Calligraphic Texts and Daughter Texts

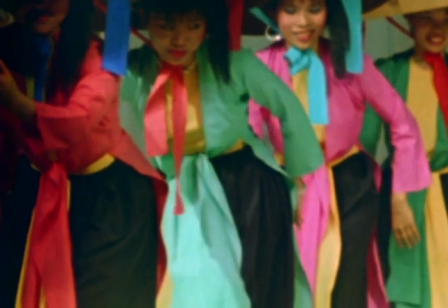The subjects of this video are calligraphic texts and daughter texts, both in and outside of accented films.
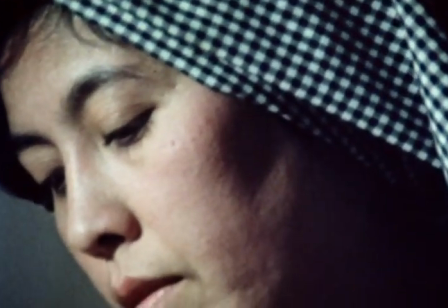Before I get into these concepts, it's important to establish what an accented film is.
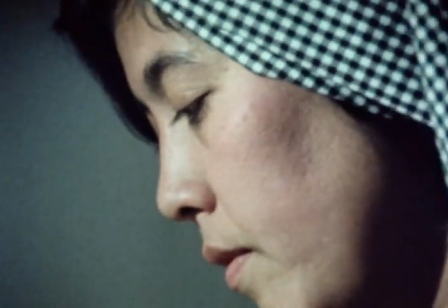Accented films are made primarily by those relocated from third world or post-colonial countries.
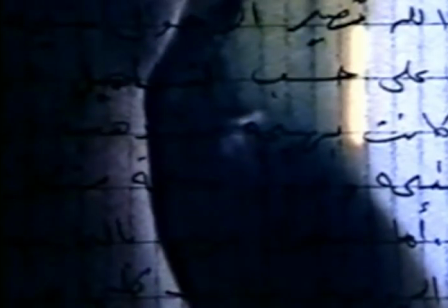Because of this relocation, the filmmakers often have a sense of distance,
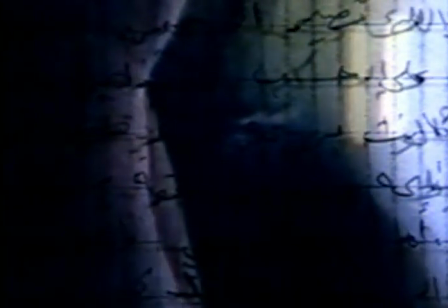both from the culture of their original home and their current home, often making films about the intersection between the cultures.
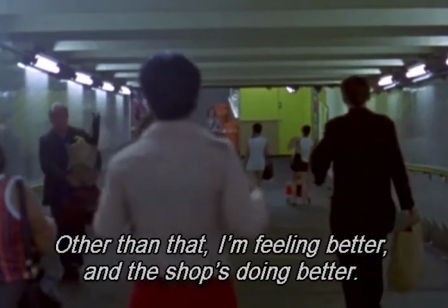This tension is presented in accented films in many ways, with one of them being the use of calligraphy in the text of the film.
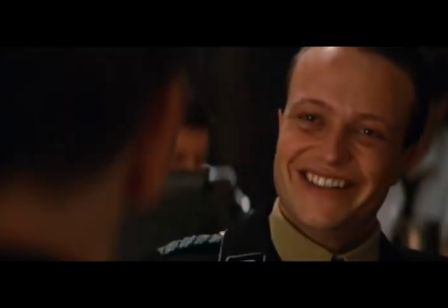In many films made in first world countries,
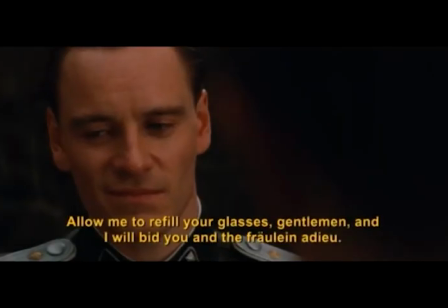subtitling and captioning is very uniform, with text being at the bottom of the screen to tell the viewer what the characters are saying.
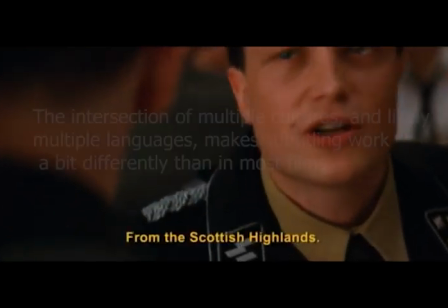Although this is still used in accented film, the intersection of multiple cultures, and likely multiple languages,
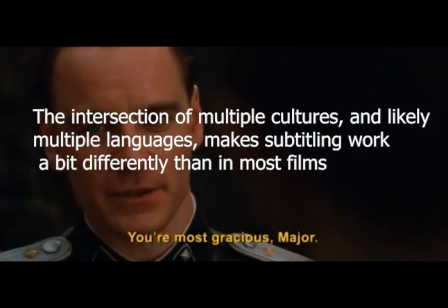makes subtitling work a bit differently than in most films.
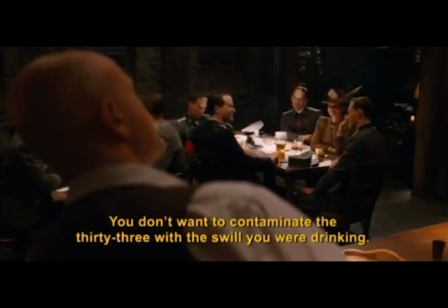Subtitling of dialogue in these films are often more economical, with the way text is presented making up for some of the lacking content of the subtitles. One example of a film that heavily uses these techniques is Trinh T. Minh-ha's Surname Viet, Given Name Nam.
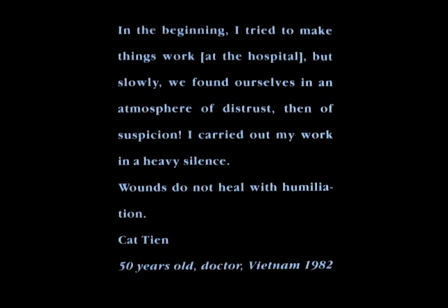The film uses intertitles of things characters are going to say minutes into their interview, as well as superimposing text over said interview,
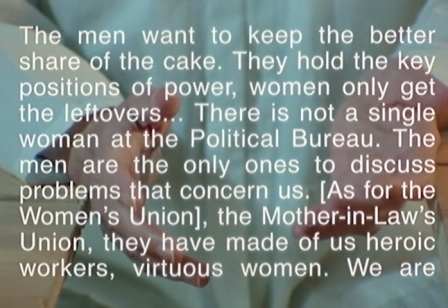not only to help with comprehension of what they are saying, but to highlight what the filmmakers feel is important within their interview.
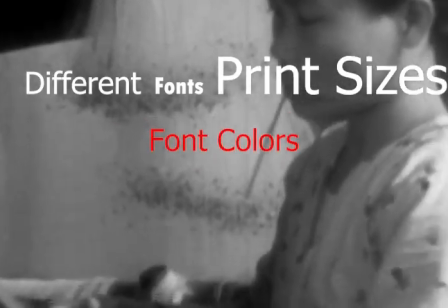The use of different fonts, print sizes, font colors, and spacing of text is another way that the filmmakers
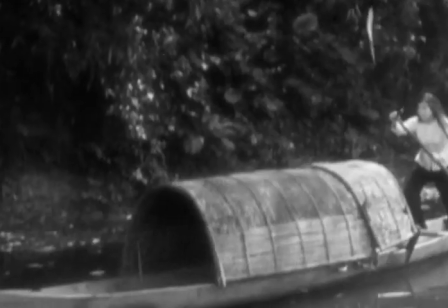manipulate text in order to further the message of the struggles Vietnamese women went through during an era of political corruption in Vietnam.
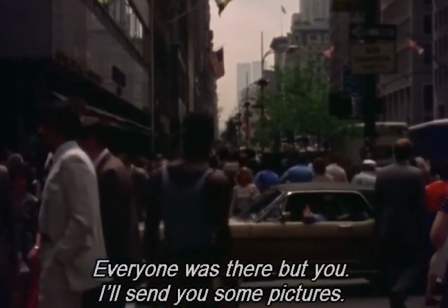Another stylistic choice that is common within accented films is the use of mother-daughter relationships to show the crossing of multiple cultures by comparing the two characters.
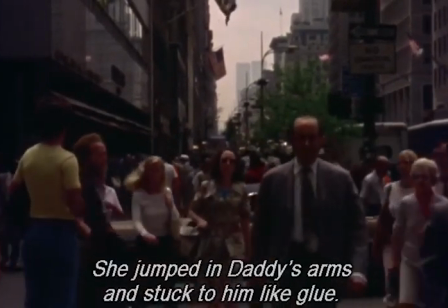The main focus of these films is often the daughter, who is trying to define themselves and come to terms with the differences between them and their mother.
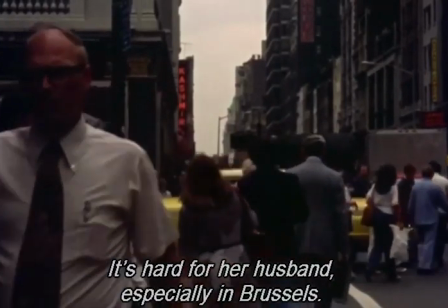Both characters are often estranged from their country of origin, with the mother often stuck in the past,
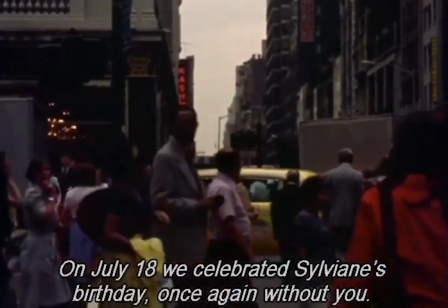hanging on to the ways of her old culture, while the daughter is focused on the present.
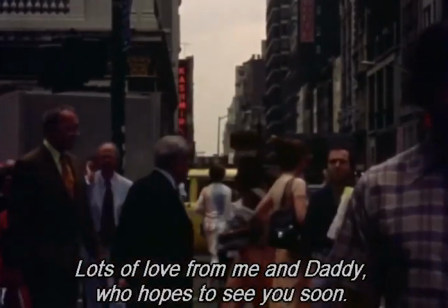In addition to this, many accented films that present a mother-daughter relationship have the daughter character move to another country,
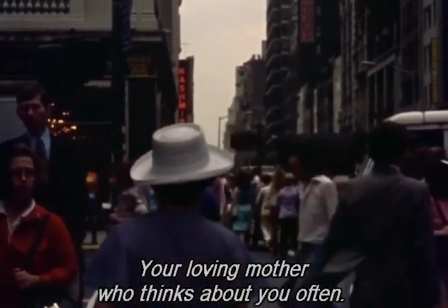becoming 1 degree further away from their country of origin.
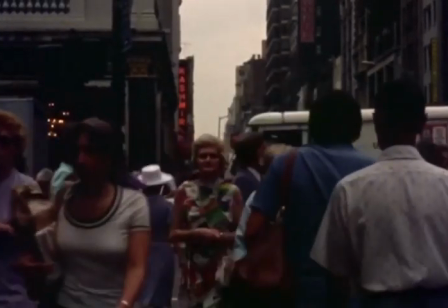Many of these mother-daughter films layer dialogue, texts, and other sounds to create a sense of cultural dissonance.
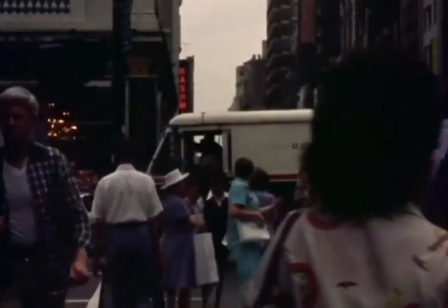One film that does this especially well is Mona Hatom's Measures of Distance.
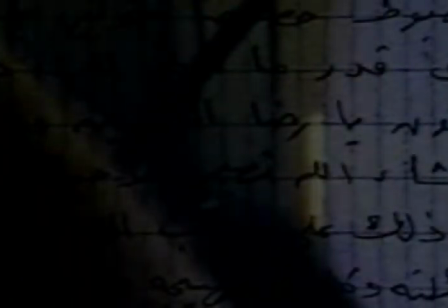This film focuses on letters written by the mother to the daughter in Arabic.
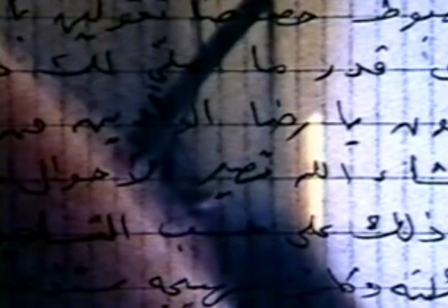Despite this, the narration of the letters is done in English by the daughter, while the Arabic text is shown on the screen.
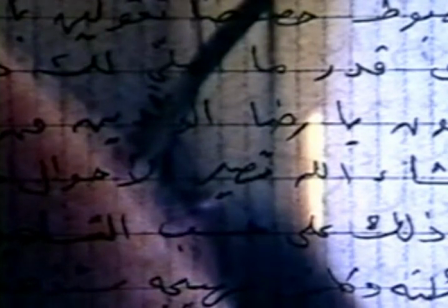The content of the letters focuses primarily on the subject of sexuality and women's role in Middle Eastern countries.
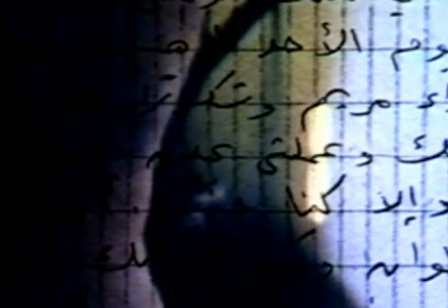In addition to the narration, Arabic speech and the sound of London can be heard in the background, making for this mishmash of completely different cultures to show how extreme the collision of these cultures are to the characters.
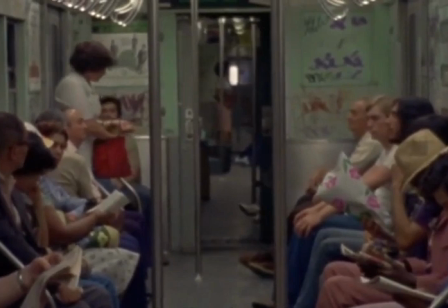Chantal Akerman's News from Home creates a mother-daughter narrative in a similar way.
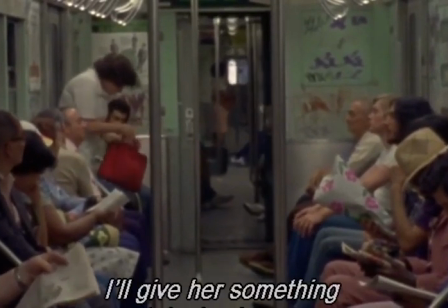The film focuses on letters that Akerman got from her mother after moving to New York.
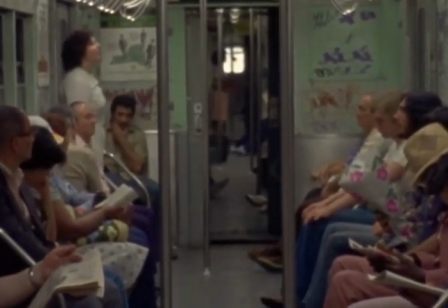These personal, loving letters are juxtaposed by shots of New York City, which are often shot in a way that portrays the city as very cold and uncaring in Ackerman's eyes.
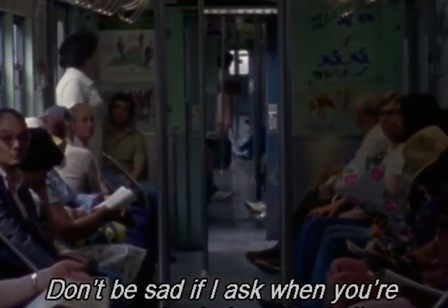This can be seen as Ackerman sacrificing this loving home life for an important opportunity to make the film she wants.
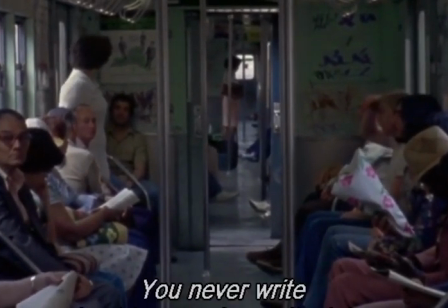This is further pronounced when listening to the content of the letters that her mother writes her. Each letter becomes increasingly more desperate for information on Ackerman's life,
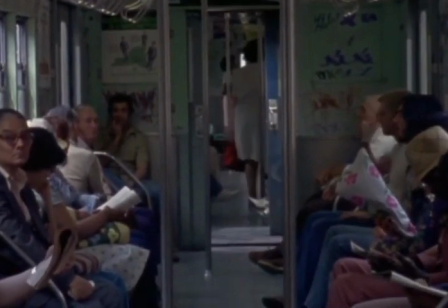as it's implied that Ackerman herself becomes more distant and less revealing of her life in America over time.